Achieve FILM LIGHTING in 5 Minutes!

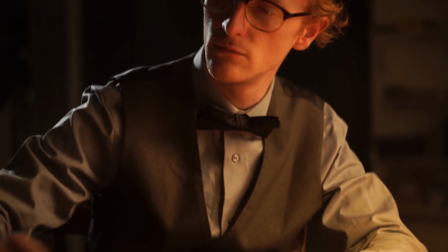Today I want to share with you one absolutely class lighting trick that will give your film the film look straight away simply by moving a light around.
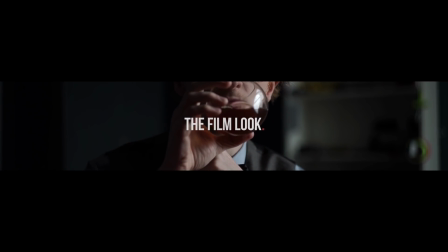Welcome to the Film Look. The music in this episode is from Artlist.
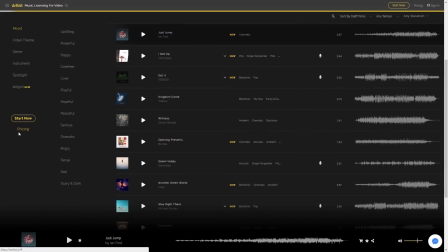For less than $200 you get unlimited downloads to their entire music library, perfect for short films, docs and YouTube tutorials just like this one.
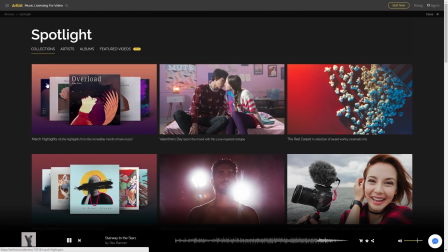And if you click the link below, you get 2 months extra when you sign up. Using the link also supports this channel. We've shot a lot of sit-down interviews for client jobs in the past. The basic lighting setup looks like this.
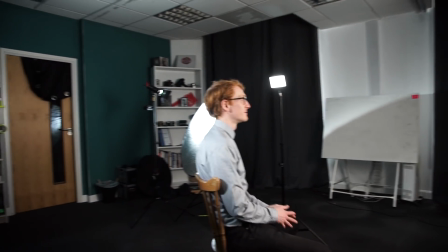Sit them down with some distance from the background so you can get it nice and blurry. Place in a key light to brighten up their face.
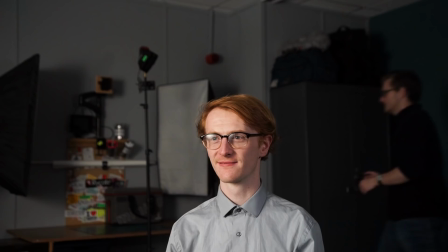Place in a fill light on the other side to reduce the shadows. While we're at it, we'll pop in a hair light to make them pop off the background.
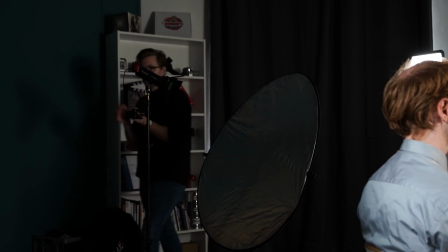And a final background bounce light to brighten up the background.
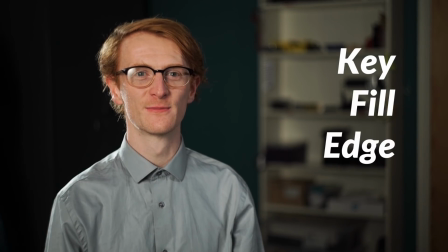This looks great for bright, positive messages in videos from a business point of view, but it doesn't really look like a film. So take all of your video production lighting knowledge and throw it out the window. We're going to start from scratch and we're going to make it look more like an actual movie.
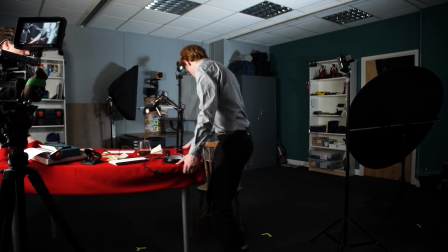Before we start changing the lighting, we will bring in some set dressings, props,
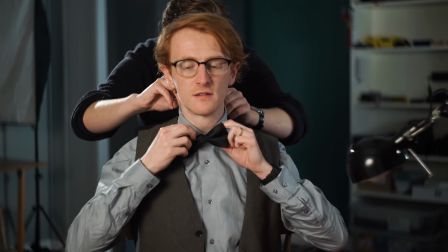and Rob is going to dress as Bobby Carrot, a criminal accountant from the Victorian era.
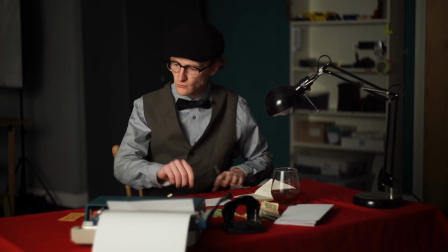Right, let's set up the lights again. Sit your subject down with some distance from the background, frame up your shot, and place in a key light to brighten up their face.
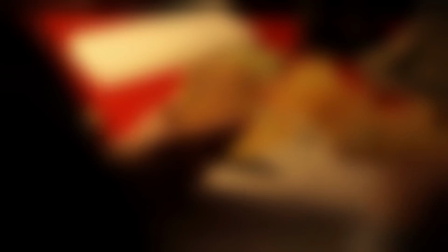But the key light is the first thing we're going to change. It feels natural to place the light so it points in the same direction that the camera is pointing.
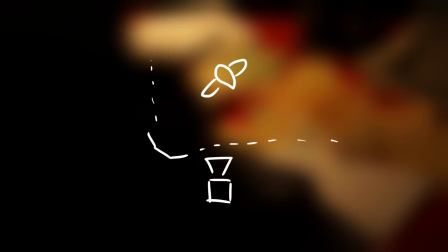This means the light will never end up in the shot. This is a habit grown from videography shoots, but it doesn't look very film-like.
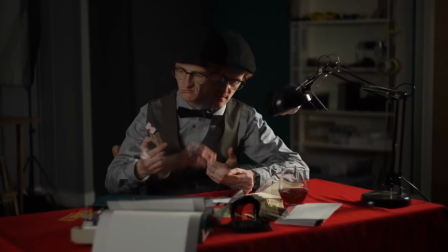Instead of lighting the broad side, the side where you see most of their face, we're going to move the light 180 degrees around the subject and light up the short side.
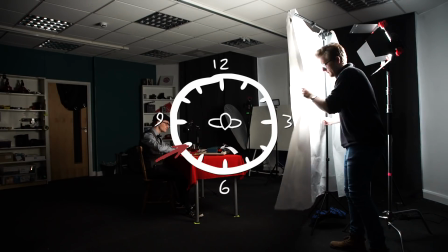So instead of the light sitting at the 8 o'clock position to the subject, we will move it to the 2 o'clock position.
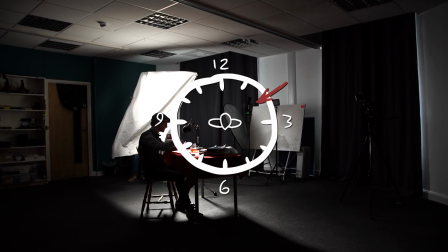This small lighting change transforms the shot into something a lot more dark and sophisticated.
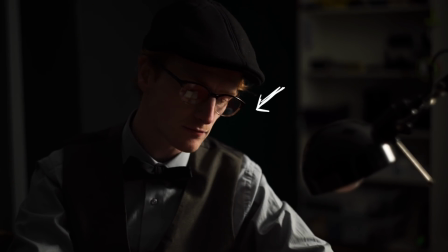It's called short side lighting because the key light is pointing to the short side of the subject.
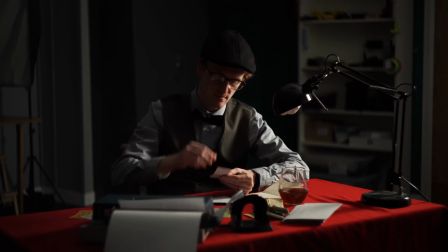This is the side where you see less of the face. As well as getting something which looks instantly more film-like,
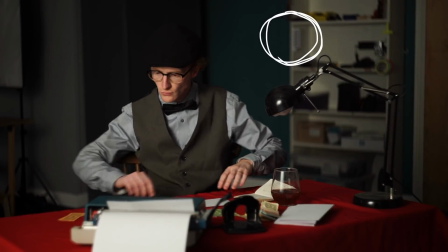you also get the benefit of very little light hitting the background because the key light is facing in the opposite direction.
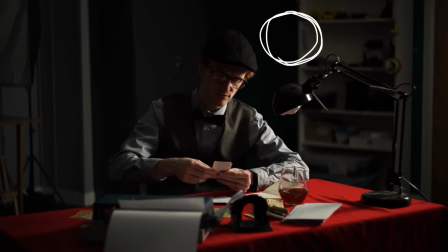So the background light stays nice and dark and you can customize it the way you like. Now you know about short side lighting, you'll notice pretty much every film or TV drama will use this type of lighting.
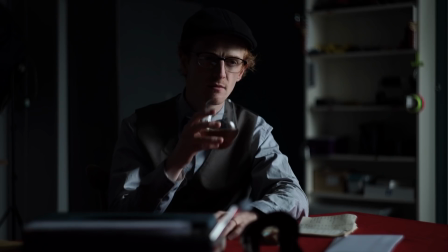I've just spoiled telly for you. You can achieve short side lighting with window light as well.
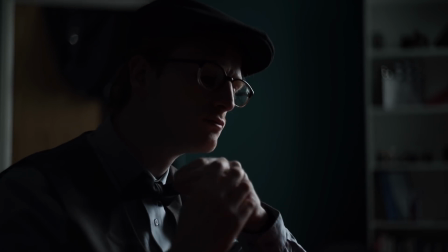The window doesn't have to be in frame, you can always frame it out, but you still achieve something with great contrast and shadows.
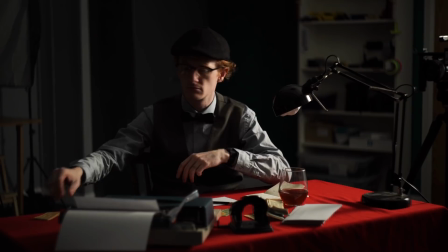Let's carry on with the setup. So they are framed up, lit on the short side this time, and now we can place in a fill light to reduce those shadows.
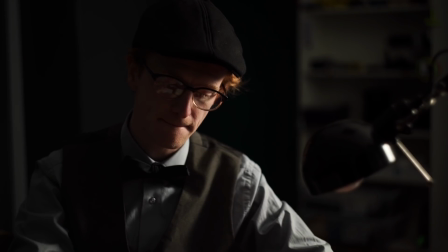Except we aren't going to do that. If you asked Roger Deakins about fill light, he'd probably say, "Fill who?"
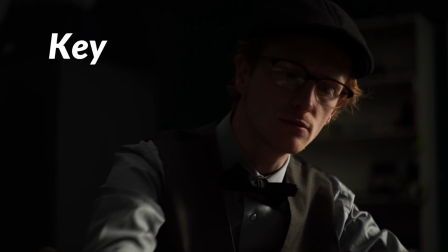Instead, we are going to embrace these deep shadows in the shot. Filling in those shadows can spoil the film look and make it look more like a rom-com.
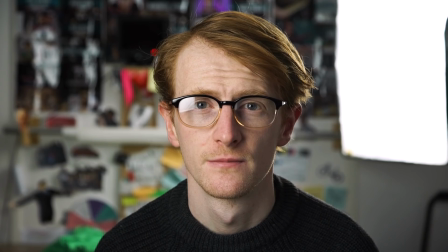If you need to create more shadow,
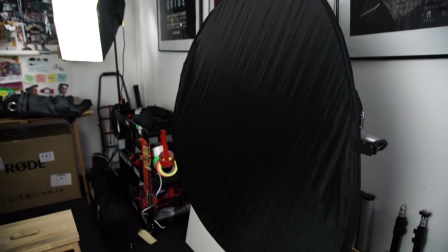you can add some negative fill by placing something like a blackout curtain or something cheaper like a 5-in-1 reflector on the subject's broadside. We have an episode about all the uses of blackout curtains right here if you want to know more.
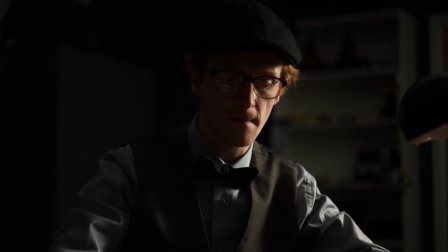And if you want to add more light to the broadside of the subject, you can always position the light down the clock.
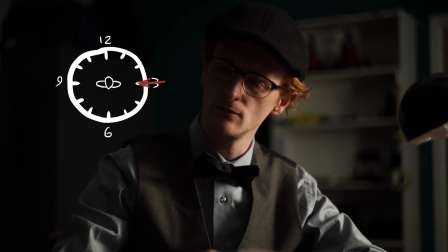So instead of 1 or 2 o'clock, put it at 3 or 4 o'clock.
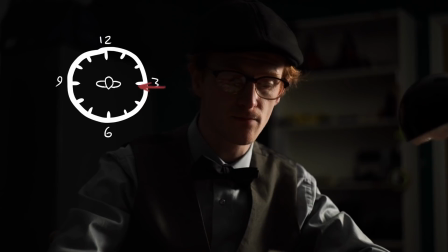This will let more light cast on their broadside, but will still produce a dramatic, contrasty shot without having to resort to fill lighting.
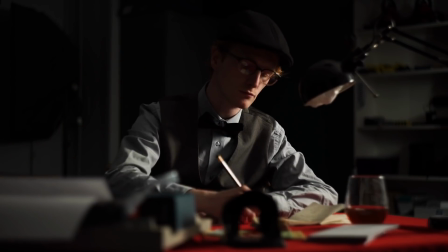Lastly, we are going to add an edge light in order to bring the shape of the subject back into the shot and give them some contrast from the background.
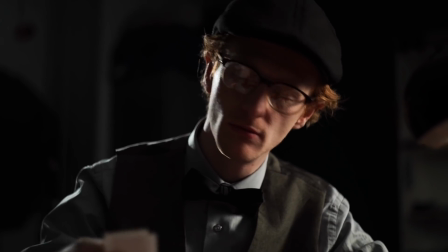Basically, we want to create an outline using light. Otherwise, the back of the head will meld into the background because they're both very dark.
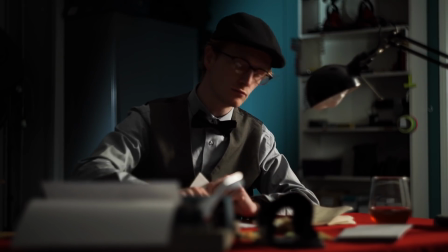Alternatively, you can add light to the background, so it's brighter than the back of their head, and then you can forget about the hair light. We are just looking to retain the shape of the subject. So you might be wondering right now that we have lights technically in front of the lens, are we not going to get the light in the shot? Well, this is where we can actually use some movie magic.